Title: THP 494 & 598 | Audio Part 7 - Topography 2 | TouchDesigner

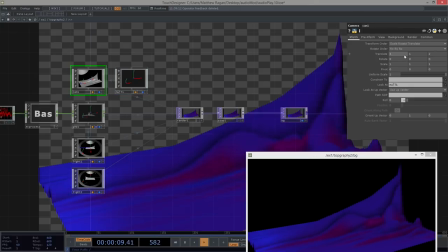12:06 So our camera here is watching our null, right? And we can actually play this with this a little bit. We can see that as we move our null left and right, or as we move our camera, it's still looking at our null.
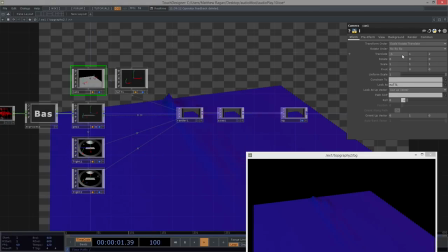12:18 And maybe what we want to do is we want to come more to the center position on our grid.
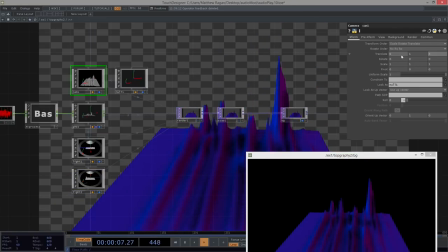12:23 Let's back up here. We'll move to the right just a little bit. And I want my null, right? I would love it to have just a little bit of movement in it.
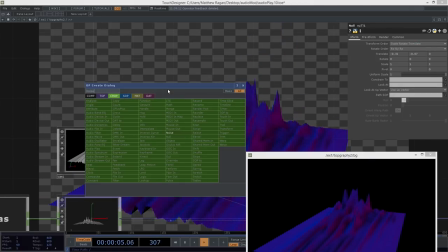12:39 I don't want it to be totally predictable. So let's go ahead and add a noise chop.
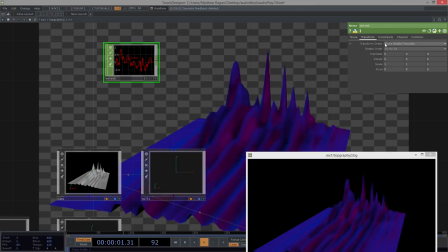12:49 I'm going to go ahead and give this two channels. I think I want a T, X, and a Y. I want it to be time sliced.
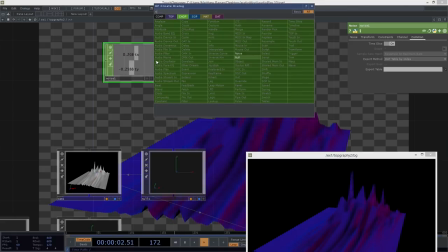13:01 I'm going to add a null
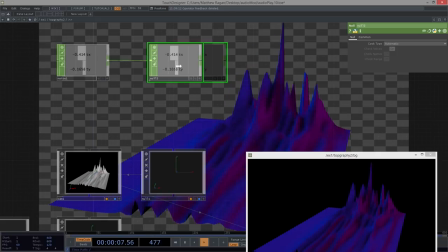13:02 to the end of this because you guessed it I'm probably going to want to remap this slightly so looking at my null right now
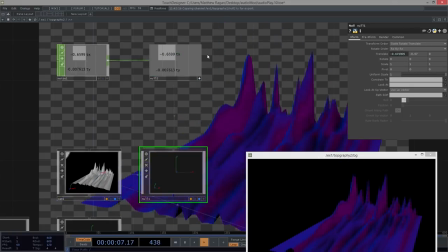13:12 that's alright, let's go ahead and grab these tx to tx for right now it's going to be way too much that's alright,
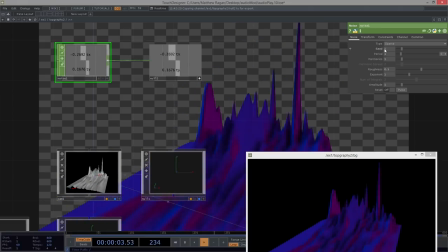13:20 we're going to take our noise and let's turn the period on this way up maybe like something like 10 seconds, maybe even longer, maybe like 15 seconds.
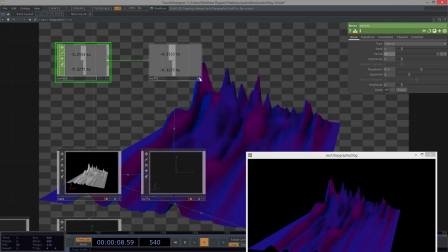13:35 Right, and now we can see that it's got all that movement in there. That's, yeah, that's good.
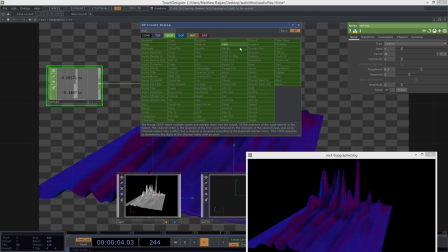13:41 Let's go ahead and insert our math operator.
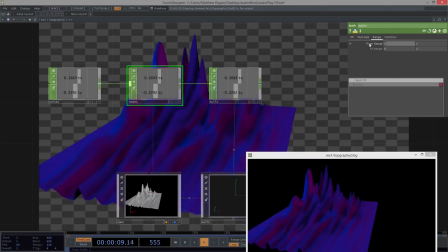13:44 And let's resample that so that our range of negative 1 to 1 instead only goes maybe like
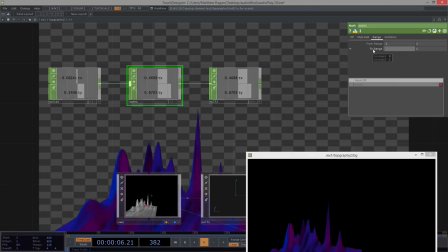13:51 negative 0.35 to 0.35.
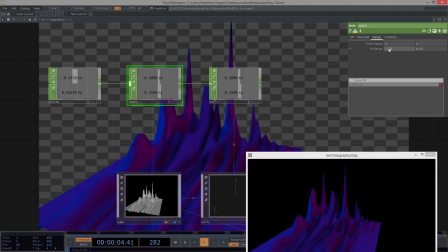13:59 And let's include the 0 in there so we can see it a little bit better. All right, so now we're going to have this real subtle kind of drift
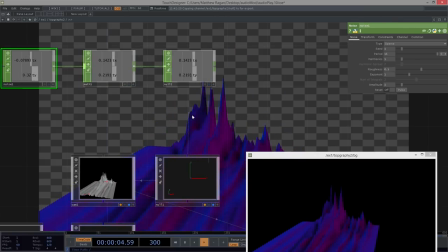14:10 inside of our null. It's kind of hard to see here. Let's go ahead and turn this period maybe back down to 1. Okay, that's a little too fast. Let's turn it back up to 10. Okay.
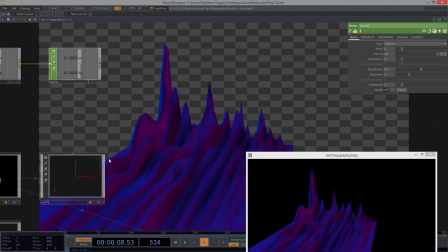14:23 Now we can see that thing wandering just a little bit and very gently. We could turn the math of this up a little bit.
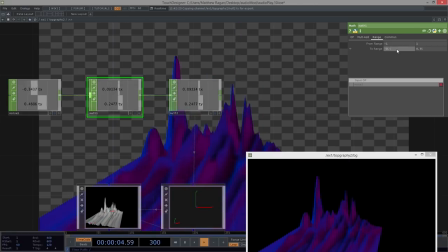14:31 Oh, well, there's your problem right there. Is your 3, 5? There we go. We might even make this more like 0.5 to 0.5.
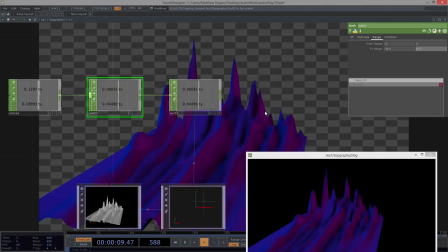14:45 And now we've got a little bit of movement happening in here that adds another dimension to us, right?
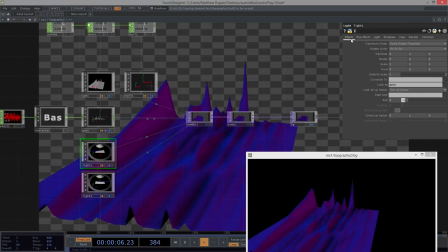14:52 We could also think about, well, do we want to animate the position of our lights or the color of our lights?
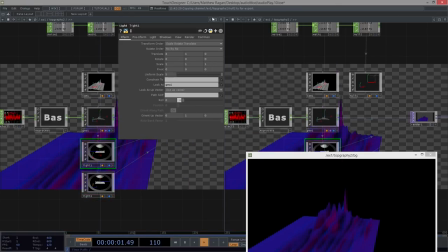14:57 Because we could certainly, if we go ahead and we take a look at our Geometry Viewer,
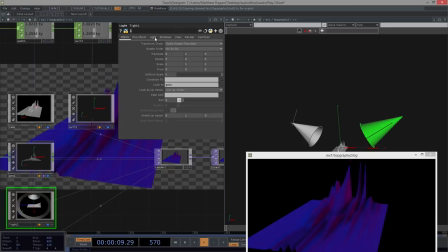15:05 our lighting here is pretty fun, but we could do something like turn our cone angle down,
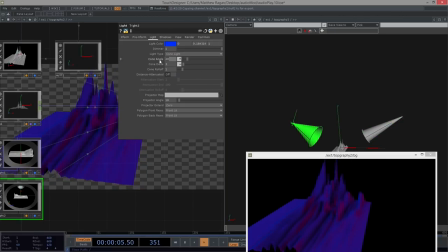15:11 maybe a 20 and 20 right narrow in that
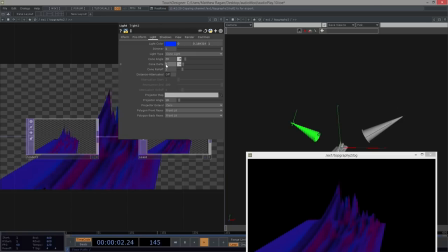15:17 light let's turn our delta down maybe to like one right
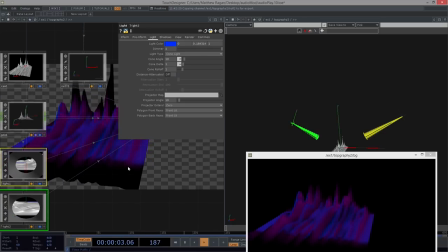15:28 let's turn down our cone even more okay so we're down to a cone angle of 10 that's excellent let's grab an LFO
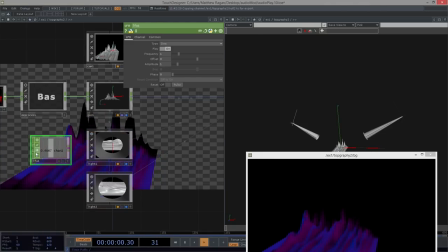15:36 so this rolling right left right 1, 2, 1, 2, 1, 2. What if we were to take that and apply that instead to our translate
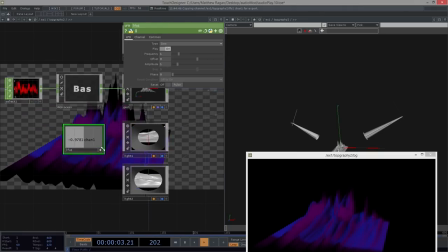15:49 maybe in our, well, we might want to do a few things to that first, right? We might want to bring that over here.
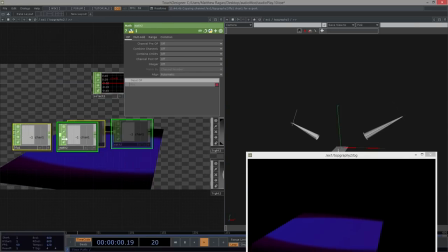15:56 We're probably going to want to apply some math in some way. And we need a null at the end of it.